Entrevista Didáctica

Ok, entonces como verán,
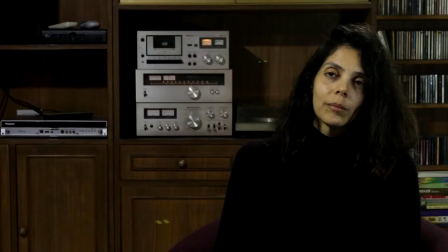475s
Linet está encuadrada del lado derecho y tiene justamente la luz principal del lado contrario. Entonces eso es lo que llaman ley de los tercios y es una composición muy típica y muy bonita. De paso, si yo quisiera entrecortar mis preguntas con los planos de ellas, yo estoy en el lado opuesto. Entonces sí pareciera que las dos personas se están hablando. Eso se da por algo que llamamos el eje y aquí no se está saltando. Yo estoy de un lado y ella está del otro. Es terrible cuando los dos están del mismo lado y parece que no se vienen ni se hablaran. ok, entonces ahora voy a hacer una pregunta algo más íntima y para eso me voy a ir al primer plano recuerden que la mayoría de la gente no acepta un primerísimo primer plano pero un primer plano, sí, yo creo que sí
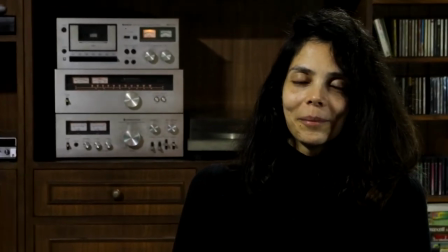527s
y aquí vamos, encuadramos, de nuevo esto usualmente se hace mientras tú estás haciendo la pregunta si hay un camarógrafo, aquí que estoy solo entonces ya tengo el primer plano y le voy a hacer la pregunta esa que tienen que ver un poquito más allá ok
bueno Linette, ahora del teatro se dicen muchas cosas tú sabes que tenemos muchas estudiantes que les gusta el teatro pero siempre hay eso que su padre le dicen, oye el teatro es un sitio tú sabes, que hay gente muy abusadora cuéntanos un poco de eso es verdad, la gente aprovecha que una actriz tiene ganas de triunfar y a veces pues incluso hasta hay acoso sexual y todo,
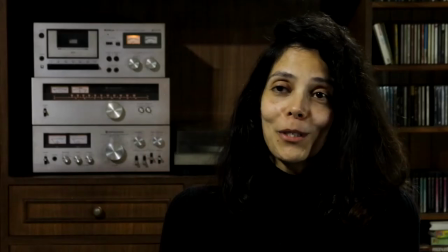571s cuéntanos bueno, es muy cierto qué cosa, que nadie sabe tienes que decir que si hay abusos en el teatro, si hay circunstancias desfavorables que van como
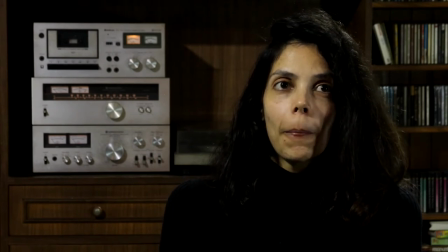588s digamos haciendo que tu pasión se vea un poco afectada ok,
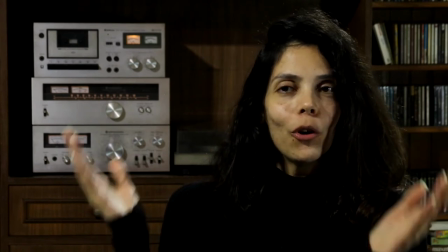593s porque no es como un pintor que agarró todo y lo tiene bajo su control ¿no?
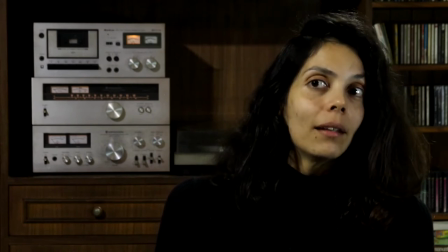598s esto es es un poco dependiente ¿no? como es la vida, naturalmente
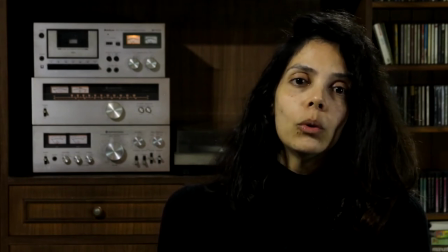604s y hay personas que utilizan eso, o sea utilizan
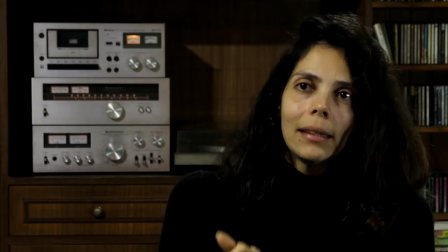613s tú, esa inocencia que tienes, esa candidez que tienes ¿no? hacia el medio
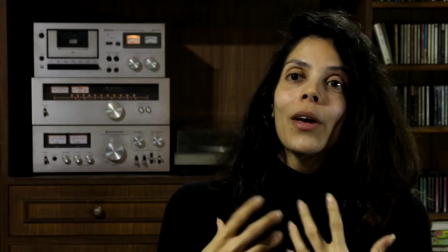618s porque tú de repente solo estás mirando que yo quiero ser actriz y quiero ser este y quiero ser lo otro
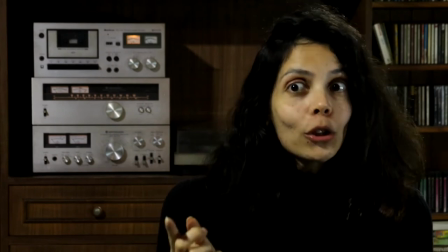624s y todo lo demás, y te emocionas y la, la, la, la, la Entonces otro, vivo, un cazador Un poco Dice,
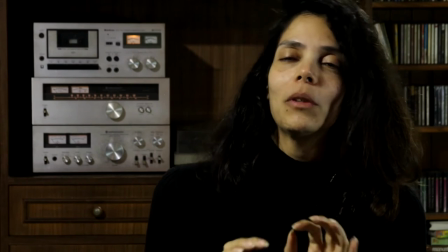632s ay mira esta está muy emocionada Déjame ofrecerle unos traguitos Ay déjame llevarla a
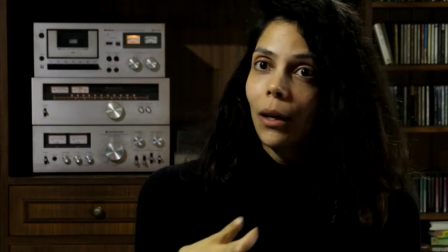638s un sitio que no es la oficina Para conversar cualquier cosa que no tiene nada que ver Y por ahí
bueno, se prestan muchas cosas Ok, excelente Y ahora vamos a cerrar con ese primerísimo primer plano Que ya le dije que no es usual pero me gustaría que ella me diera ahora un pequeño acuérdense que en el primerísimo primer plano es necesario cortar un poco la frente y no necesariamente aquí el cuello porque es un área vital y la gente se pone muy nerviosa entonces lo que
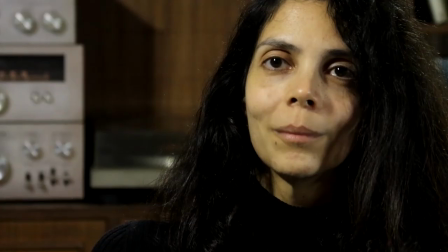674s
te voy a pedir como última pregunta es que le des un mensaje
a esos estudiantes y esas jóvenes que quieren entrar al teatro, que bueno, que sienten que es su pasión, bueno, que deben seguir su pasión o deben irse por algo más seguro. A mí como me dijeron, mi hijo no va a ser actor, a ver, ¿qué les recomiendas tú que has vivido ambas cosas?